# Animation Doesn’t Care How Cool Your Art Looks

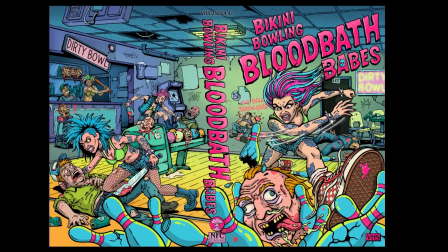Up until now, I've been able to hide behind a single static illustration for the VHS cover. Now, I've got to take that static image and all the promise that it holds, I've got to animate it and not mess it up. This week, I get to start work on the animated trailer for Bikini Bowling Bloodbath Babes. But before I animate anything, I've got to storyboard the entire thing. These aren't professional storyboards. They don't need to be clean or pretty. I'm a one-man studio, so I don't need to communicate this to anyone else but myself.
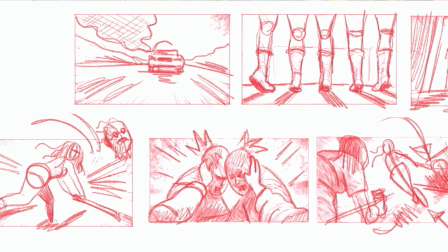What I'm doing is taking the loose script that I've created and stress testing it visually. As I said before, I want these animations in the style of movie trailers. That format gives you a lot of creative freedom, but it also doesn't excuse you from storytelling. These animations still have to work as standalone shorts, so it still needs a clear beginning, middle, and end. The biggest trailer influence that actually captures the vibe I'm after, especially with the overall structure, is Mad Max 2, The Road Warrior.
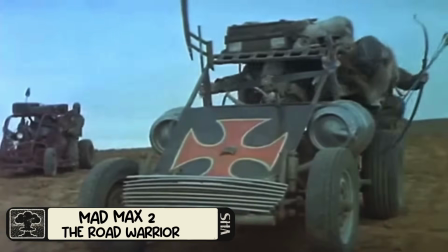In a world without gas. The Among Us rules the wasteland!
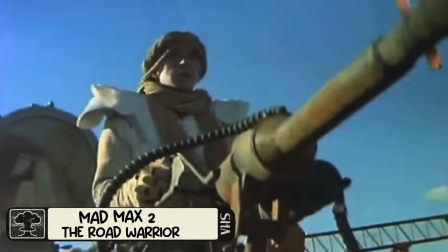I'm gravely disappointed that you wish to take the gasoline out of the wasteland.
If you go back, watch the original trailer, it's only about 2.5 minutes long, but in that time, it basically tells you the entire movie, and it works.
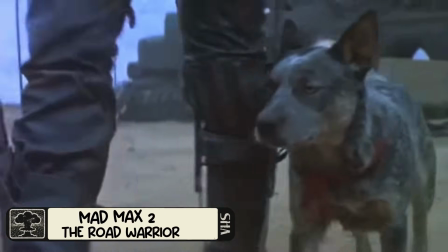Max. It's a long time since I've seen driving like that, man. The warrior of the road.
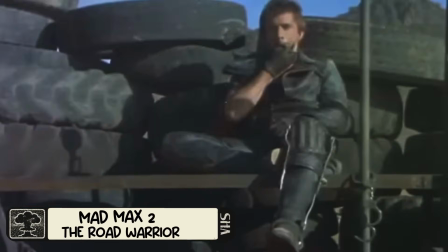Every day we get weaker while they get stronger. You want to get out of here? You talk to me.
It introduces the world. Within the first minute, it already establishes that these people are protecting the fuel and these marauders are coming to steal it.
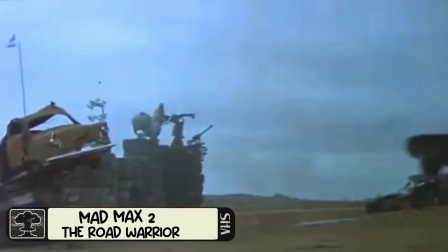And then it escalates pretty fast. We get flashes of action and we see this community is hopelessly outmatched, but then Max is introduced.
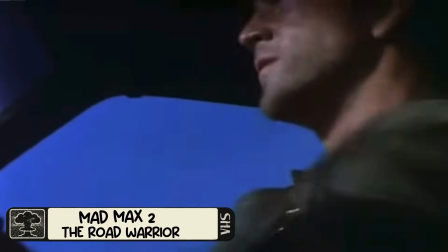Straight away, we see him kicking ass and we instantly know that this guy changes the equation.
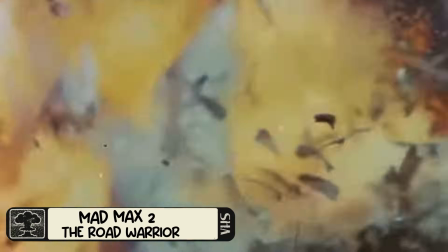From that point, the trailer just becomes pure momentum and it's all stitched together with a voiceover narration.
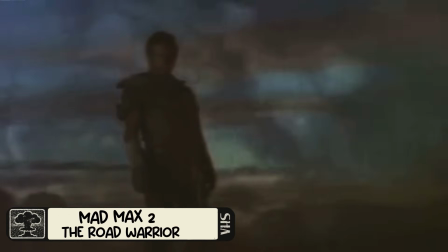It all ends with this iconic hero pullback where we see Max and the title, Mad Max, The Road Warrior. Oof. What a trailer. What a movie. If you took that exact trailer structure and transformed it into an animation, it would be completely satisfying on its own. And you'd walk away thinking, I need more of this. Where do I get more of this? That's exactly what I want people to feel after watching Bikini Bowling Bloodbath Babes. Another trailer that sticks with me is Street Trash, specifically one small section.
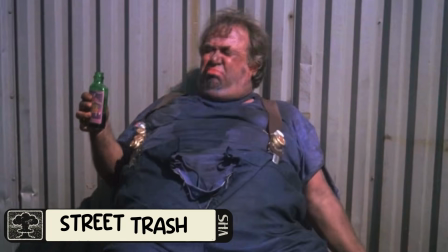These guys drink the tainted alcohol, they begin to convulse and vomit and mutate, and then they explode into these gory messes. Within a few seconds, it demonstrates cause and effect really well. The audience instantly knows what's happening without any explanation.
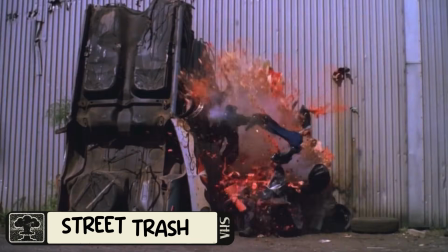It's easy to find us. We're all over the place. Street trash.
And then there's the basket case trailer. Incredibly simple concept.
It's basically just people asking, what's in the basket? What's in the basket?
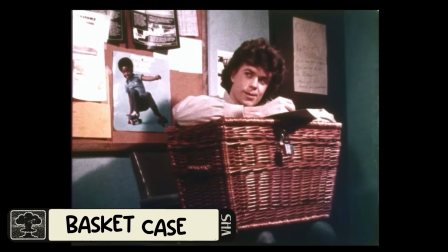Easter eggs? What's in the basket?
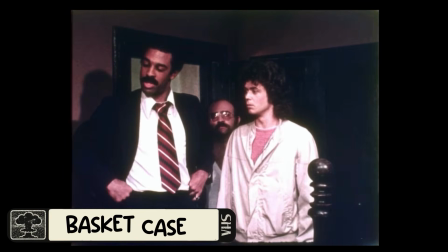Clothes. What's in the basket? Nothing.
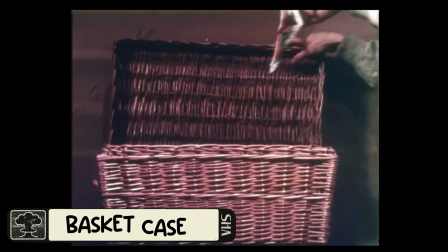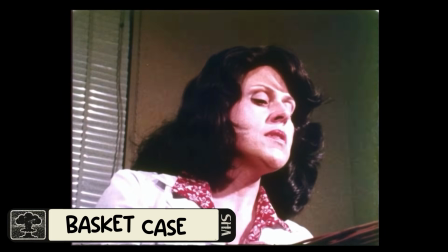What's in the basket? What's in the basket? Open it, if you dare. Basket case.
It builds around one simple idea, an unanswered question. Structurally, that trailer could absolutely work as an animated short. These are great examples of not needing complexity if you're committed to a single idea. And beyond trailers, I'm also looking at camera language because I don't want safe, boring shots. I want awkward Dutch angle B-movie setups, something that looks like it was ripped from a comic book page. And that's where Sam Raimi comes in. Obviously, the Evil Dead movies are a huge influence.